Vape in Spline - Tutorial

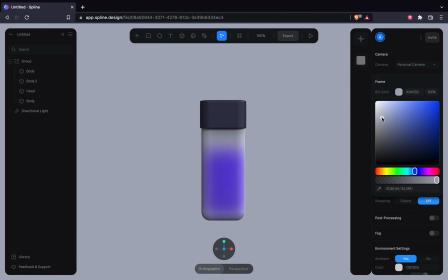[8:38]
Doing a few tests in the background,
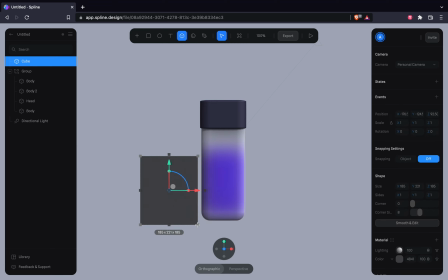[8:42]
and one thing we forgot is we could actually add a box that is going to contain this vape,
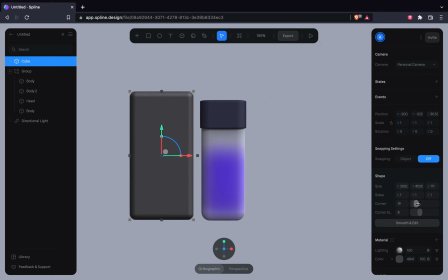[8:50]
so something like a product container.
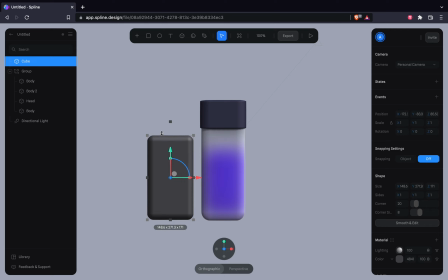[8:59]
I'm gonna get the corners at the start and then get it looking like that.
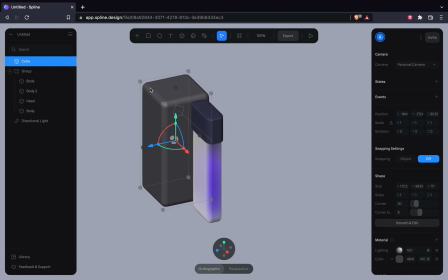[9:07]
It's too big.
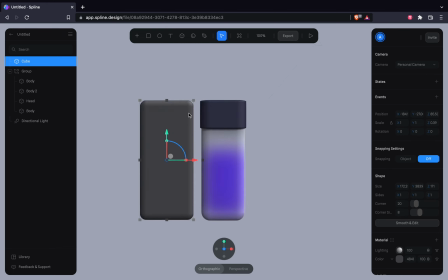Give it a bit more size
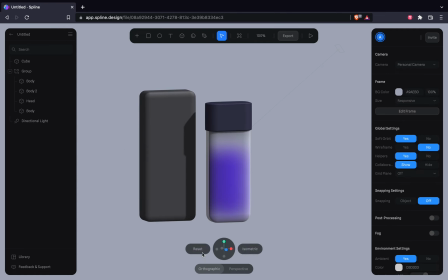[9:23]
and set it behind the vape so it stands there nicely.
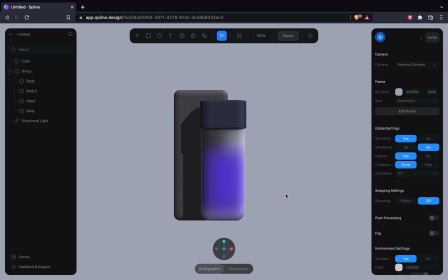[9:32]
You can already see the shadows falling back on the box. Creates a nice semi-realistic effect.
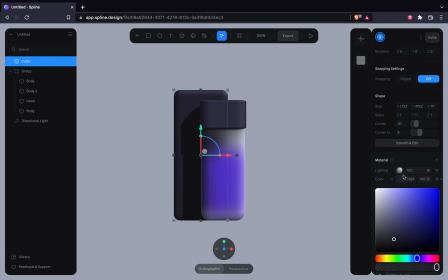[9:42]
And you have to keep in mind the dark colors does not reflect shadows well,
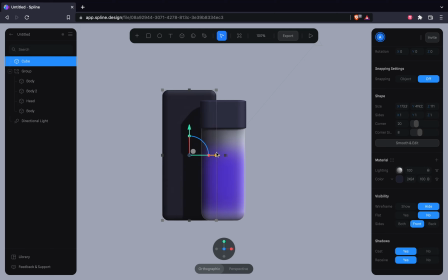[9:47]
but we're going to test a few colors along the way and see how it works.
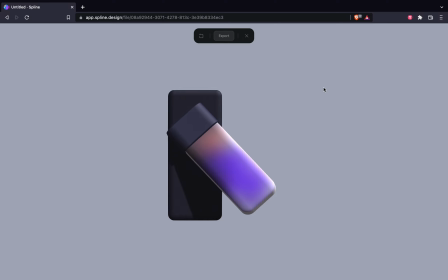[9:55]
And I'm not a fan of the blend between white and black over here,
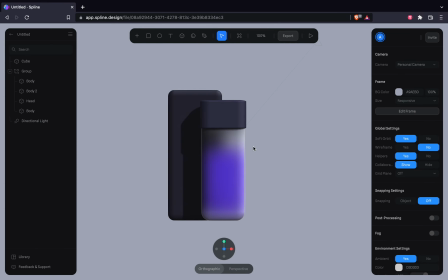[10:01]
so we'll probably fix that as well.
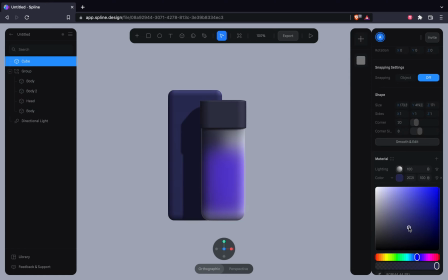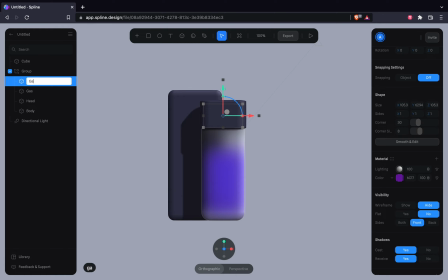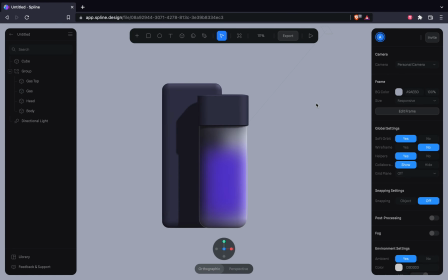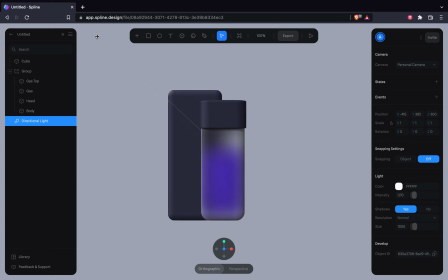[10:28]
playing around with the lights, because I think we can do better, because it's a bit dark over there and
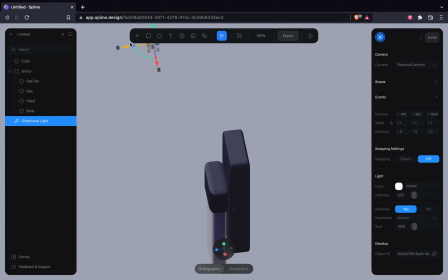[10:36]
dark scenes are not really attractive. So let's play around with the lights.
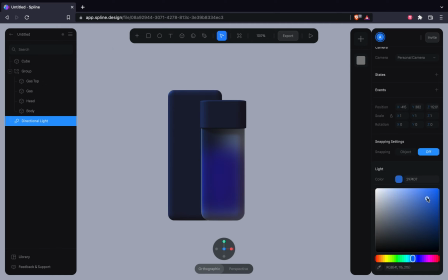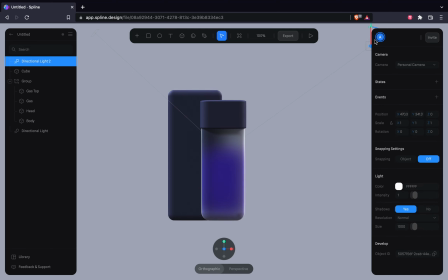[10:47]
We're gonna make another light to the scene and hopefully improve the
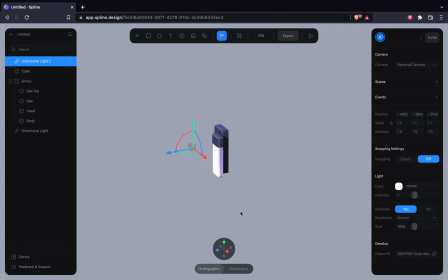[10:56]
visibility of the objects in the scene. One thing I wish that Spline had was multiple views, where I could just split the screen into two, and
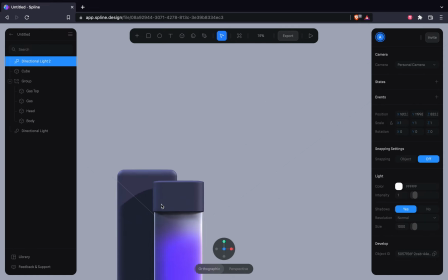[11:09]
one of the views would be facing the front and the other view I could just angle and reposition my lights,
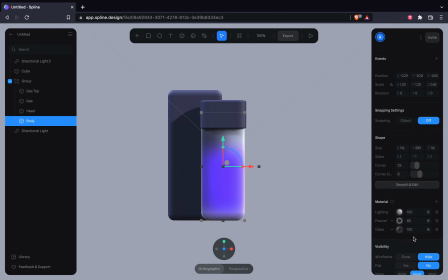[11:17]
something similar to what Blender does. But we can work around with what we have for now.
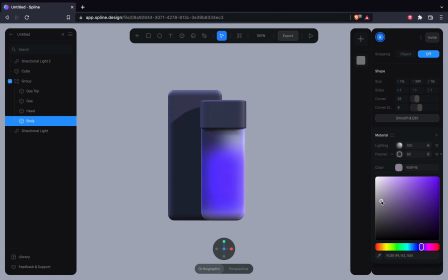[11:29]
So playing with the Fresnel to get a more decent purple
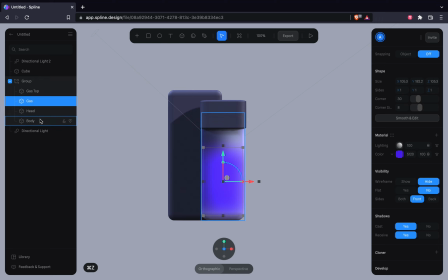[11:37]
esque light, not pure white, so that it blends well. So we have an issue where the bottom of the
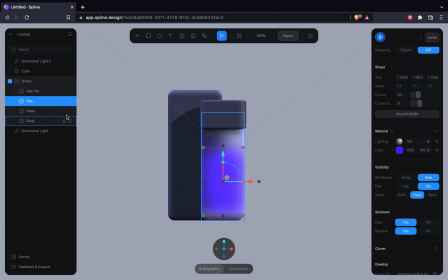[11:53]
vape does not reflect the gas as I like it. There's a bit of white which is not really pleasant, so trying to figure out how to solve that, and let's work our way through this.
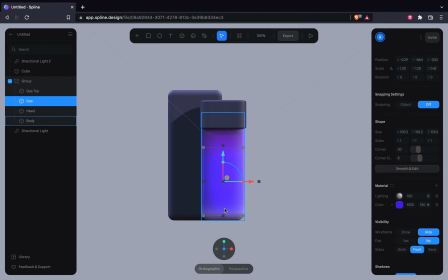Resizing or readjusting the corner helps a bit, but I like the initial shape I had. I'm gonna bring it back.
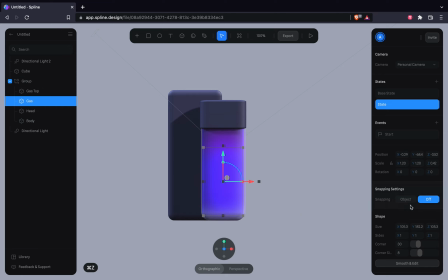[12:29]
Let's try a few more ways. So if we can pull it down, it just seeps through, which is not ideal. Adjusting the radius didn't help either.